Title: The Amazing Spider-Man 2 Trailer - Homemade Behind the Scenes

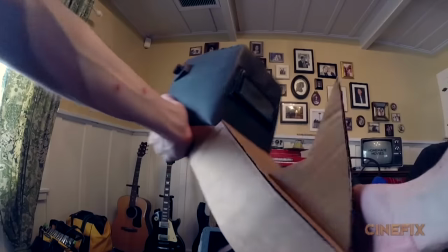4:10 attached kind of the front rhino nose thing on a welding helmet so ben could just put it on his head and then sort of shake his head down and the thing
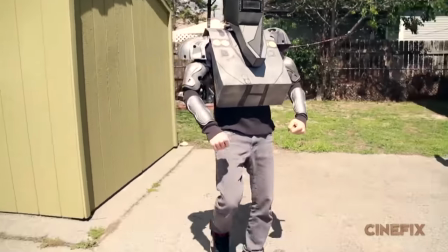4:17 closes robo rhino and then the next shot where you see the foot sort of land in the street that's a full-size
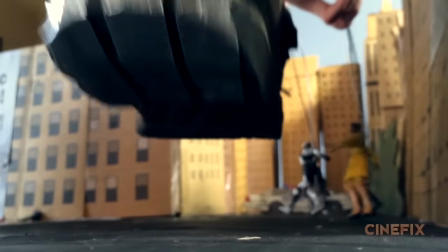4:24 boot but on our miniature set so it's kind of a forced perspective thing
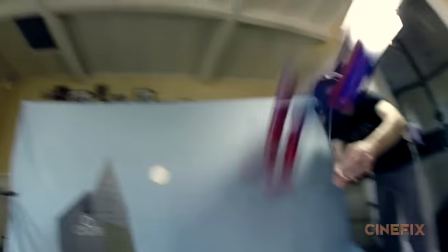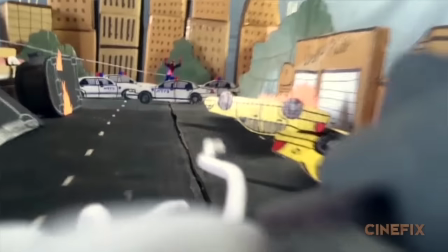4:34 in order to get the shot of this missile right next to the camera i've actually just taped it to my phone.
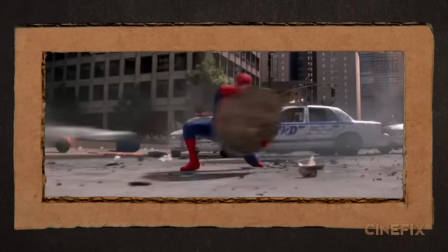4:41 There's a shot where Spider-Man kind of grabs a manhole cover and flips over a car so we made some little cardboard taxis and cop cars
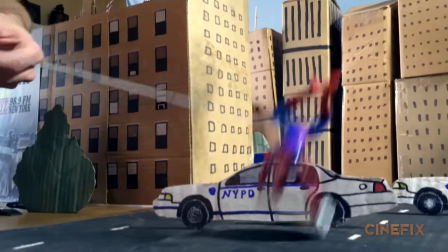4:48 and stuff with some little flames on them so we just had the action figure roll over the car get to the right position and then we hold
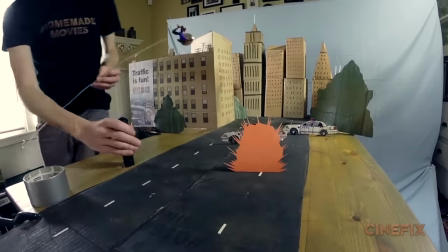4:55 still and we replace Spider-Man with a little construction paper explosion so we can just jump cut right to it.
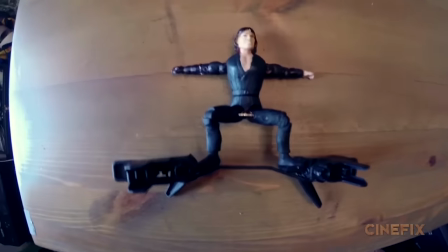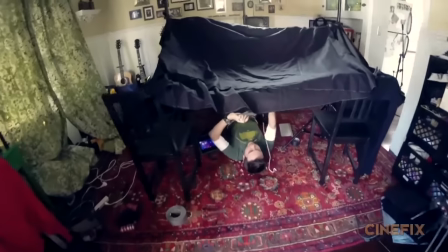5:09 Dustin in his fort playing with toys.
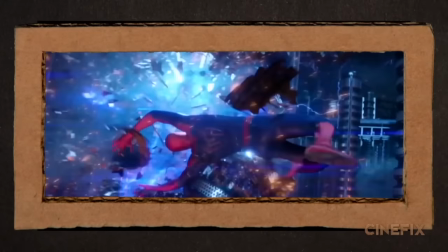5:11 And that shot where Spider-Man is in slow motion and he like swings by that transformer that explodes I'm actually laying on the ground shooting upwards
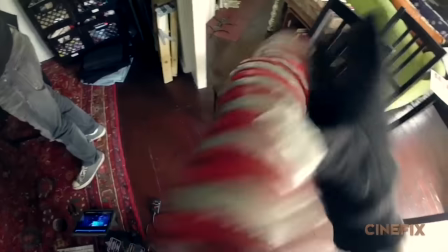5:18 and Ben has two halves of a water bottle that's kind of painted and decorated and it has a much of confetti and stuff inside so that I'm
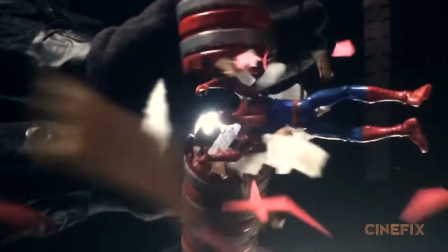5:25 controlling spider-man and he swings by and then Ben can burst this thing in half and all the confetti just drops down towards the camera so it looks like a really cool explosion
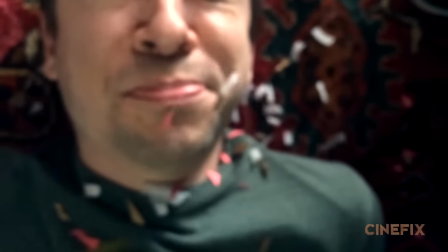5:33 coming towards the lens and confetti on my face this is how you make lots of beautiful fluffy clouds you lay
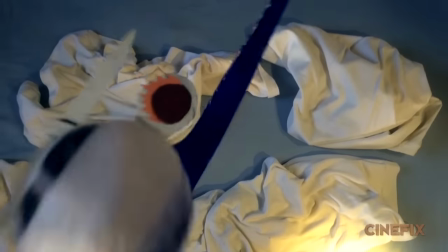5:41 some t-shirts down there's Just a quick shot of the outside of an airplane coming right towards the camera, so we had to build that out of some cardboard and some foam.
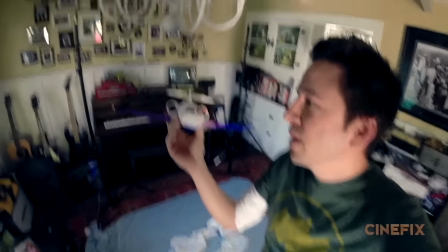5:48 So that's an example of Ben making a really sweet prop that's only in one shot for about one second.
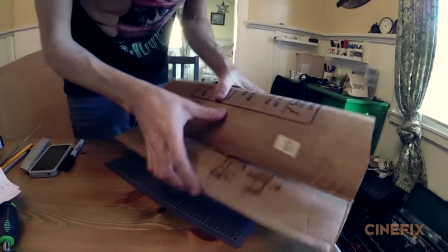5:55 And then the inside of the airplane is a tube that Ben made and it actually has real windows and stuff so we can shine light through it, has little seats and all kinds of little details,
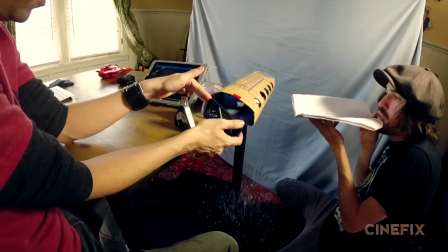6:03 and then at the right moment we just blast a bunch of confetti through the window so it looks like they're all shattering.
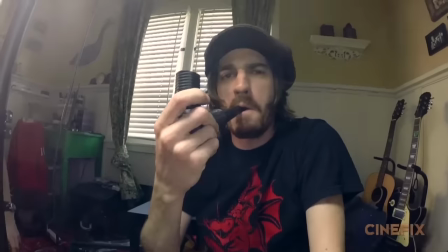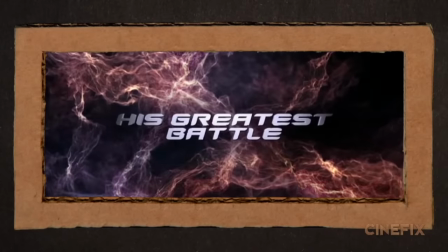6:15 Yeah.
For some of those titles that have text on them and this cool kind of electric background, I just made this kind of square rig out of pieces of yellow and white yarn.
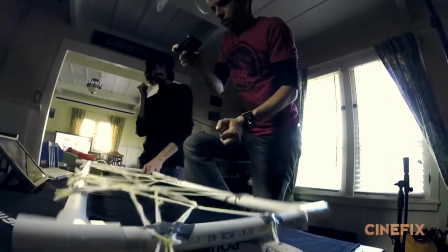6:23 And we put the text right on there. All right, well, that's how we made it. Spider-Man away.
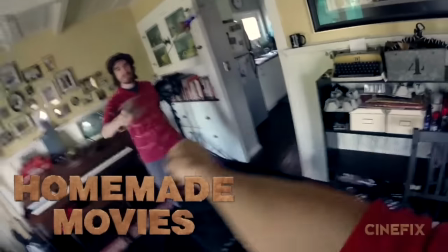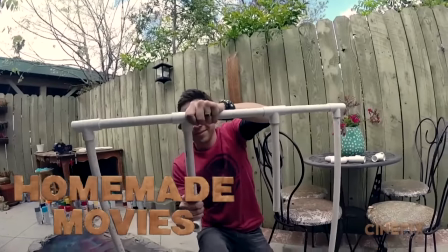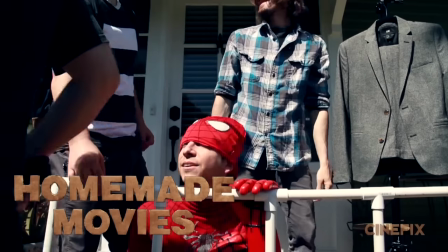6:39 So when is the parade going to come by? I don't see anything. This is a really boring parade.
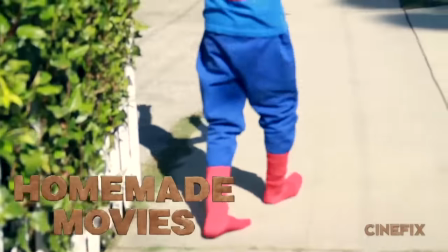6:44 It totally looks like Spider-Man pajamas. I can't see. I'm blind. Yes, I'm playing Peter Parker and Harry Osborn in this one.
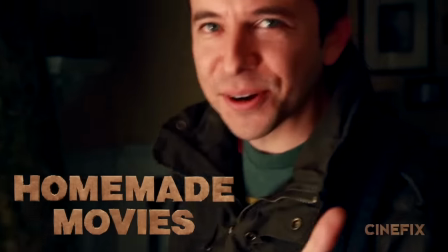6:54 Good job! All right. That's acting. Woo!
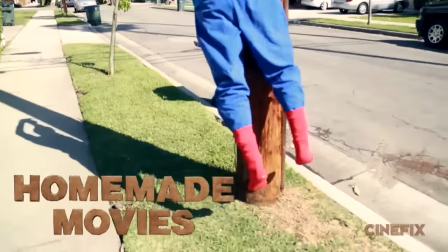7:00 Yeah! There we go. I'm Spider-Man.
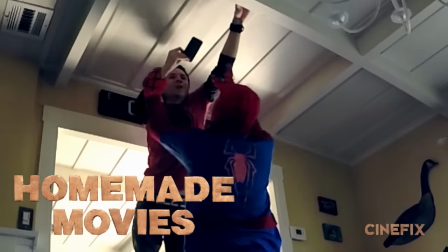7:06 Sorry, sorry.
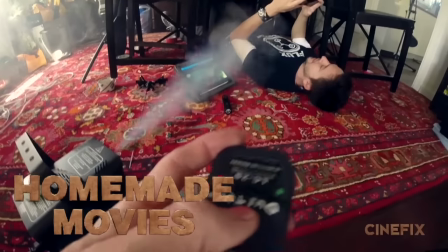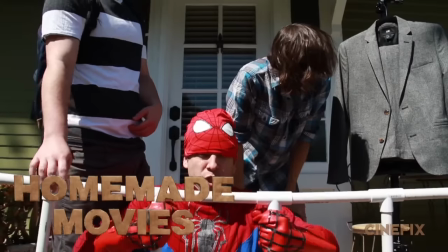7:16 I'm out of here.
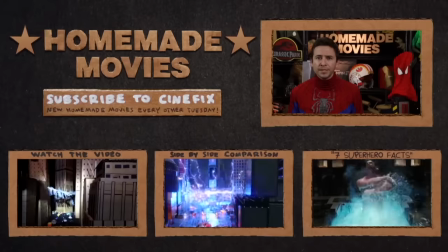7:19 All right. Thanks for watching. Let me know if you have any other questions and I'll answer back in the comments. And subscribe to Cinefix for brand new episodes every other Tuesday.
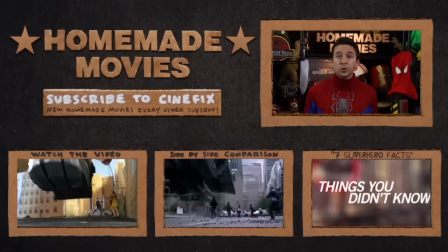7:26 And next time we're doing the trailer for the new Godzilla movie. You won't want to miss it